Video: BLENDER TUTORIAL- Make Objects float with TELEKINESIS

Creating a telekinesis effect inside of Blender, like this, is actually pretty easy.
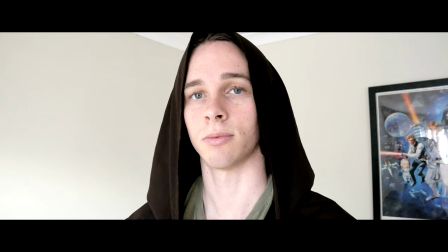Hello there.
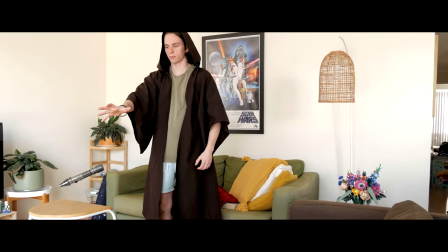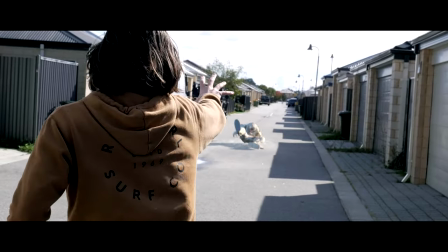For the majority of these shots, I just did the most basic animation possible,
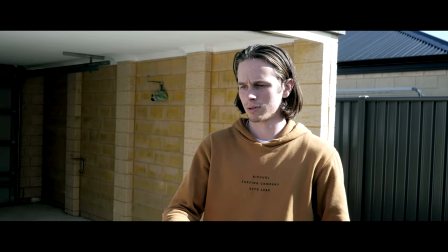and then used a bunch of noise modifiers to add extra movement and make the animation look less stiff.
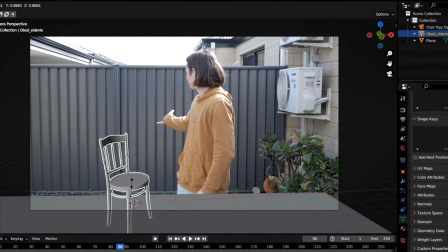So here we are in Blender with my scene all set up. I have my CG chair model loaded in and it is ready to float.
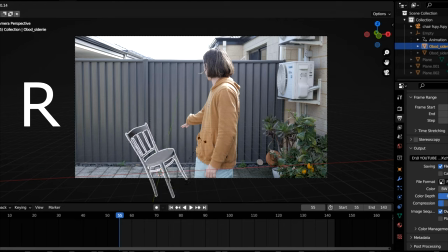To move it around, hit G. To rotate, hit R, and to add a keyframe, hit I. All the Y lights to just turn on auto keyframing.
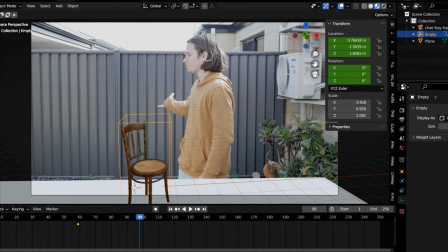I just started by animating it up in time with my hand motion, and then gave it some slight rotation.
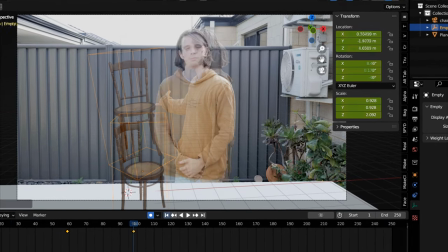And that's literally all the hand animation I did for this shot, and it looks disgusting.
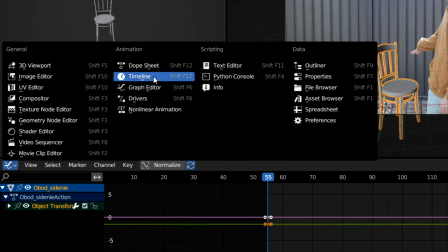Switch over to the animation tab, change from the dope sheet to the graph editor. Come over to this panel, if it's not there, then give up.
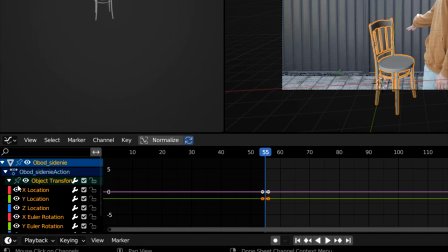No, hit N, click modifiers. Now select which axis you wish to add extra movement to and add a noise modifier.
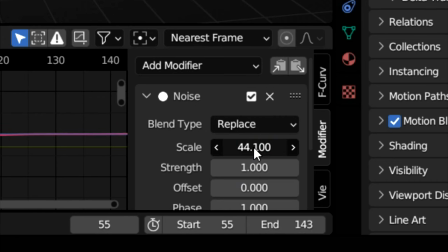Mess around with the scale and strength to get something you like. I usually give it a high scale but a low strength.
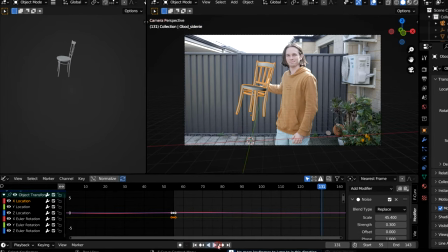Do this for the other location and rotation keyframes.
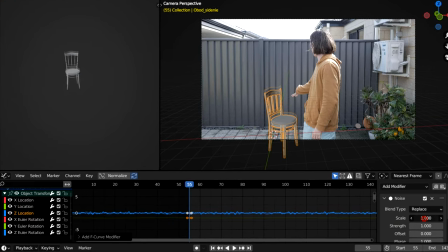Giving your objects extra movement through noise modifiers helps the animation look more advanced, less stiff, and gives it a floaty feeling.
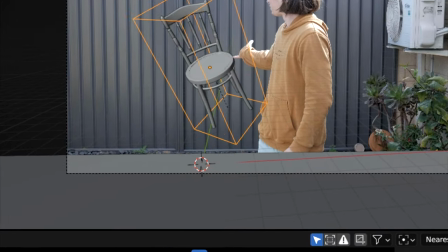But oh no, our chair is floating around before the animation even begins. Scroll down in the modifier tab and enable restrict frame range.
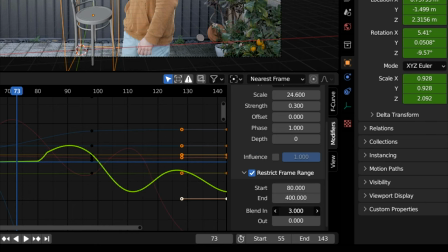Then just select the start and end frame of your animation and let it blend in. Floating chair.
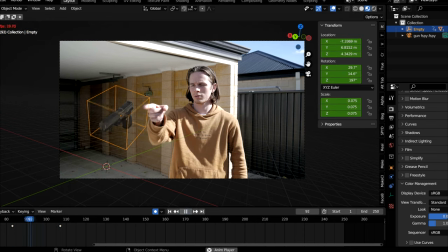For the gunshot, the process was basically the same. I just put extra effort into the animation since I needed the gun to properly follow the movements of my hand.
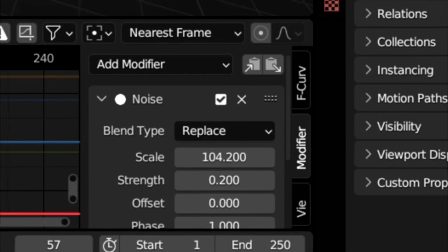I use noise modifiers in literally every animation. Life is meaningless without them.
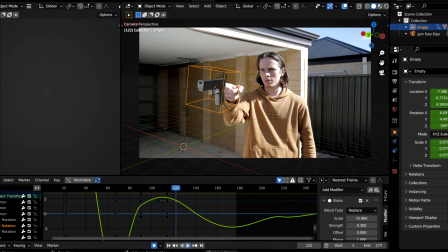When animating a telekinesis shot like this, there really is no right way of doing it.
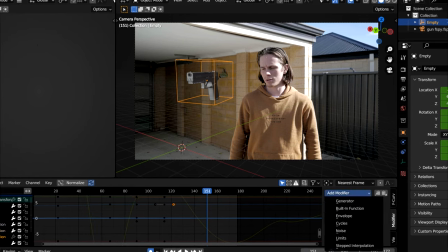It really just comes down to trial and error and messing around to see what looks cool and realistic.
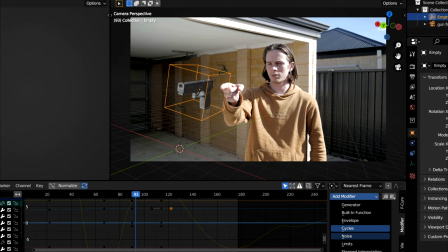Just never neglect noise modifiers. They will save you so much time and pain.
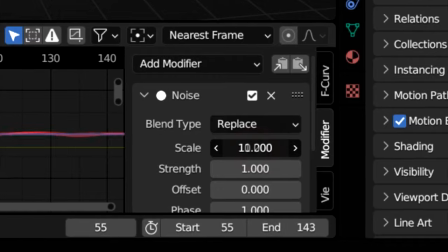So for this shot here, I didn't actually use any noise modifiers, so I lied before.
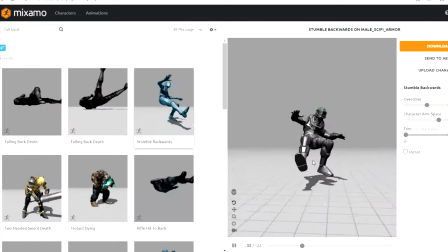I'm sorry. Wait, what are you doing? So what I did was get an animation off of Mixamo, but he only stumbles backwards a little bit.
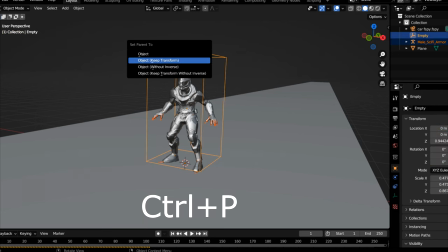So I parented his armature to an empty and animated that position to move further backwards.
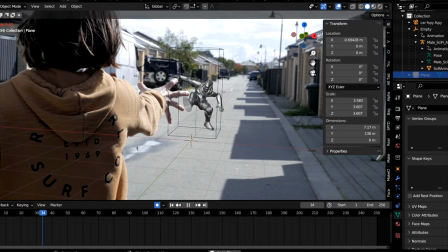Now it looks like he's being pushed with the force. So you can see that just by recycling the same animation techniques, you can achieve lots of unique effects. So that's how I create telekinesis effects. In the next video, I will show you how I force pull a ship out of the sky. And I just completely made that up on the spot just now. I don't know if I can even do the effect, so